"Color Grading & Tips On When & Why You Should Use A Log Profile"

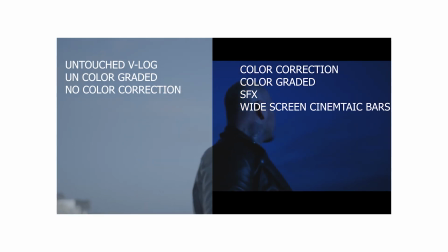(4:06)
It was about 4 p.m., summer, broad, bright day.
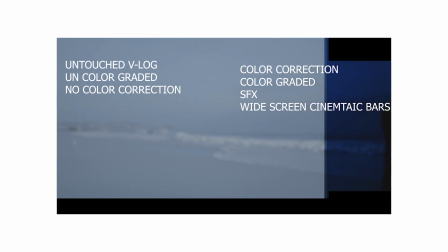(4:11)
And I went ahead to try to experiment with that and try to make it look like I'm filming, like this was filmed at nighttime.
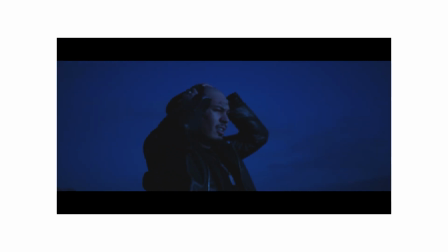(4:18)
And so I gave it that. I brought the shadows down, all the highlights down, the exposure down, and raised just the mid-tones up, and I turned everything blue in post. And that created this kind of like at night or dusk, twilight vibe of at the beach.
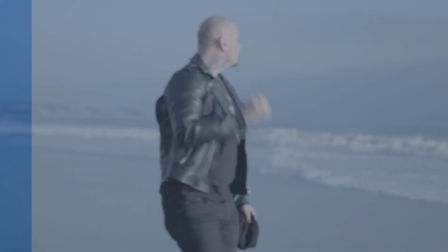(4:37)
But really, if you look, it's broad daylight. And then I turned it into make it look like it was at nighttime. So, just there's more room for creativity and creating your own look when you are filming in a log profile. Now, RAW is a whole nother thing. So you got 10-bit log, you know, in high megabits, it's gonna give you way more than 8-bit, right? But when you're filming in RAW, we're looking at 12 and 14-bit, you know, information right there. And that just allows you to do so much more. Like the info on RAW is crazy. And we're gonna be getting into RAW in another video, but today we're just talking about filming in log. So right here in this clip in a coffee shop scene, I was directing this movie for a month in San Francisco.
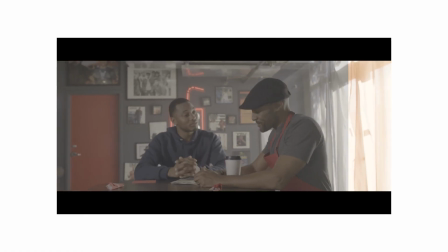(5:31)
And right here, I did this color grade of the before and after to give it this warmish, dreamy, dramatic mood.
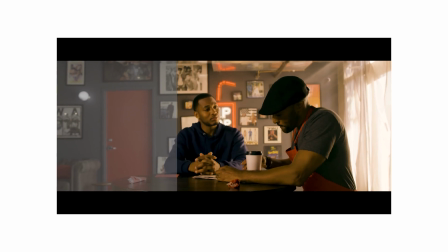(5:39)
So we filmed it all in log, and I turned it into this. I brought down all the shadows and all the highlights, and I brought up all the midtones, and then I brought a layer on top of that and stacked another highlight on top of that,
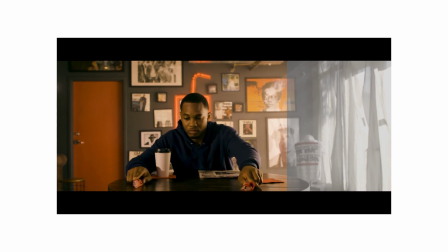(5:55)
unsharpened it, and gave it this dramatic mood right here. So, you know,
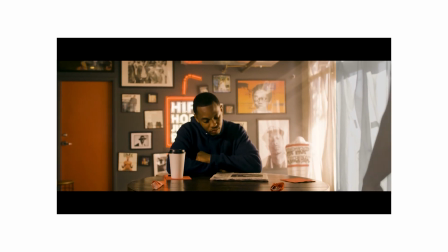(6:01)
it's these before and afters that you can really see what you can do in depth with your own color grading in post when you're filming in log. This is in an FD Studios in downtown LA, and this lady decided to have a dance video. And it was a very, I wanted to give it this, I don't know if you guys have ever seen Hitch with Will Smith.
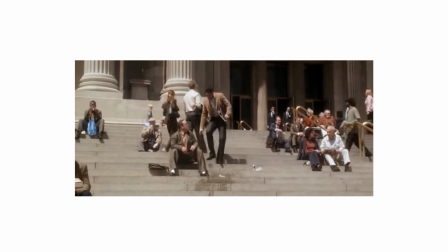(6:20)
And it was very like a warm and lifelike tone, vibe and mood to that. So with this dance video, I had that Hitch
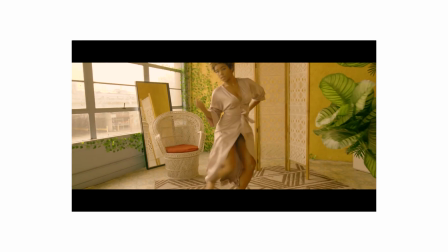(6:33)
movie playing in my head, but with a touch of Spanish in it. So I wanted to give it to this desert and warm vibe to it, but with vibrant greens in it.
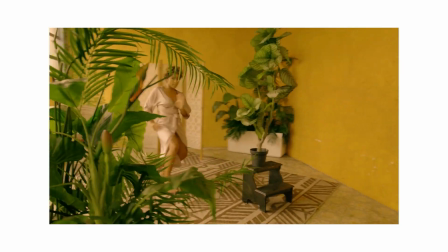(6:44)
So I just put that in there. The results ended up like this. So that was really interesting. So with that being said, like you know, when you're filming in a log format, you're able to get your hands more in depth in there in color grading and choosing the colors that you want it to look like and choose what you are, as opposed to filming in a baked in profile like a standard or a Cine D or whatever your camera provides as a standard. You know, there's more room for detailing and creating your own look, your own personalized look. There's also LUTs that you can download and buy. Personally, I like to just start from scratch, from log, add 3,
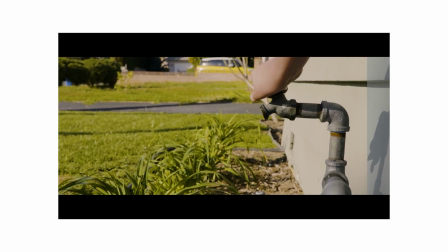(7:29)
sometimes 6 layers on top of each other, just creating and color grading away.
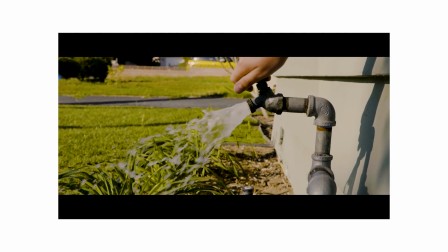(7:34)
That's what I do. There's nothing wrong with using LUTs. It's just a personal preference. Maybe starting out, you might want to use a standard LUT Rec 709 that you can download from almost anywhere online. Just download a Rec 709. If you have a Panasonic, I'll leave a link down below in the comments or in the description where you can download the Rec 709 for Panasonic Vlog LUTs. I used those when I first started color grading, and then I would color grade on top of that. Now I don't use any LUT. I just create all my own, like I just color grade from scratch and stack it and stack it and stack it on what I want on there personally. And then right here in this underwater scene, I wanted to go for kind of a black blue.
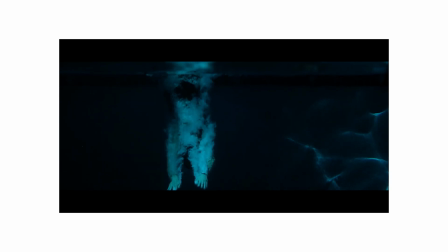(8:20)
When the pool was just really white and black, white, blue,
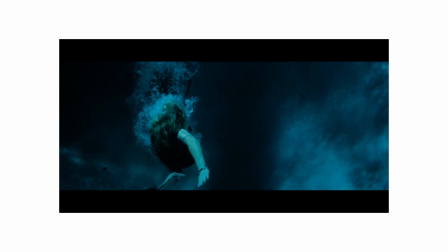(8:25)
that type of color, I decided to go for like a black blue, very moody and dramatic.
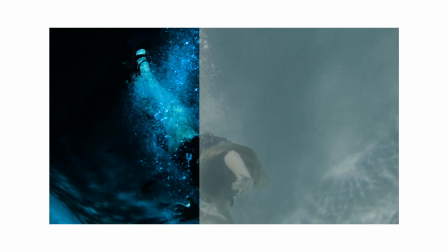(8:30)
And here's the before and after of that. You can see when she goes underwater, it looks very dark, black.
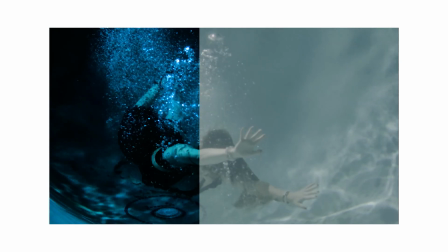(8:36)
And there was really not that much black in there. It was lit up and they had white walls, but I gave it that. And I was able to do that because I was filming in a, you know, with the EVA 1 log profile. Right here in this dance scene for this music video, I was going for all warm,
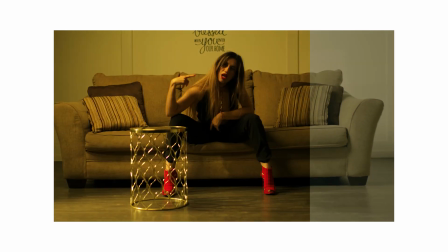(8:51)
going for like a club dance, warm red,
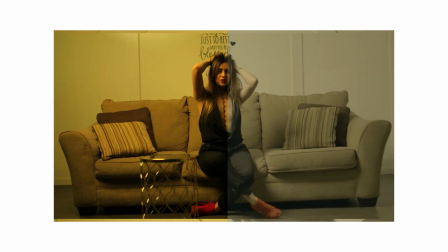(8:57)
brown type of vibe. And when she was dancing, it really helped create that. But if you did that in a standard profile, like, you know, it might be baked in on whatever was in that room, how it was lit up that time. And you won't be able to change that because then you'll start getting like blocking, what would I say, banding and kind of pixelation. You'll start seeing that if you're trying to color grade too much with a standard profile that already has colors baked in, as opposed to filming in a log profile. Right here in this desert scene, I was shooting at a desert and I had the 2 cars coming right at me.
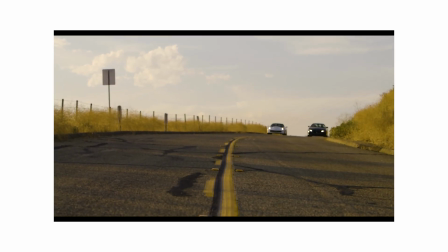(9:36)
And I started off making it warm to give it that desert tone. Then I added some highlights, some whites,
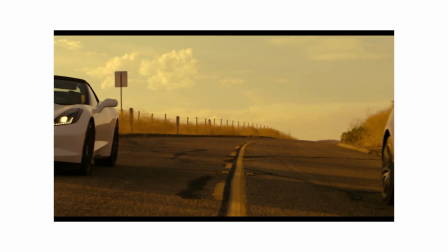(9:44)
and then I decided to add some green into the sky instead of blue to give it this like just a different tone.
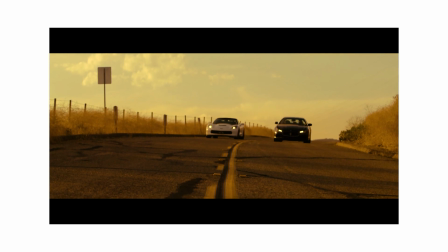(9:50)
Like, you know, things that people wouldn't see on an everyday basis. as opposed to they would see in a movie. What you see in a movie isn't always what you see like in real life.
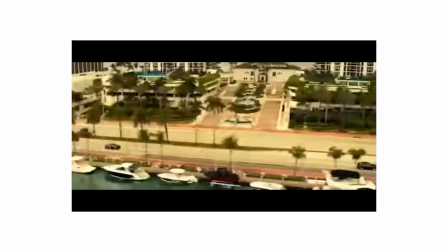(10:03)
For instance, again, let's reference the Bad Boys clips. You would see orange and teal, hardcore, like extreme orange and teal.
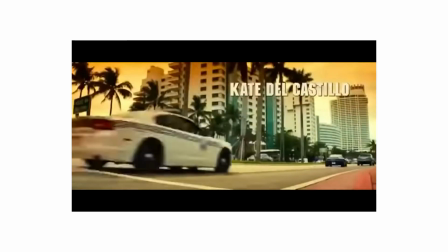(10:11)
Your eyes don't see orange and teal at that extent in real life. So anyways, hope you guys enjoyed this video. Hope it was informative. Let me know what you thought about it in the comments down below. Hit that like button and please subscribe, and see you in the next video.
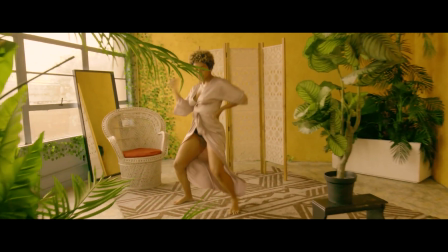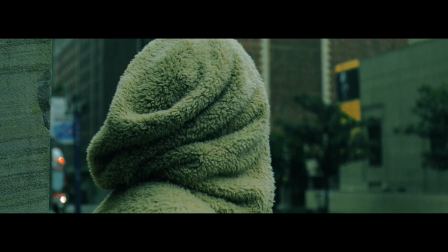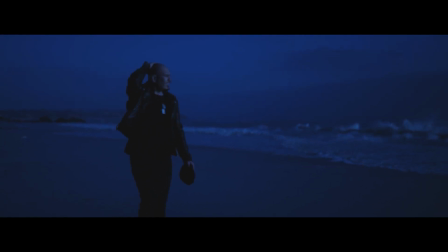What else? What other clips did I have that I color graded? What clips did I color grade? What clips did I color grade? I'm fucking done. I don't know what to do. I don't know. Maybe if I pop out from over here. Hey guys, A-Town Productions, Andrew Robles here. Nice to see you again. Does that work? Like what? I'm just trying to still get used to this. Or come out like James Bond, like. Good evening, everyone. Andrew Robles here from A-Town Productions. Nah, I'm done.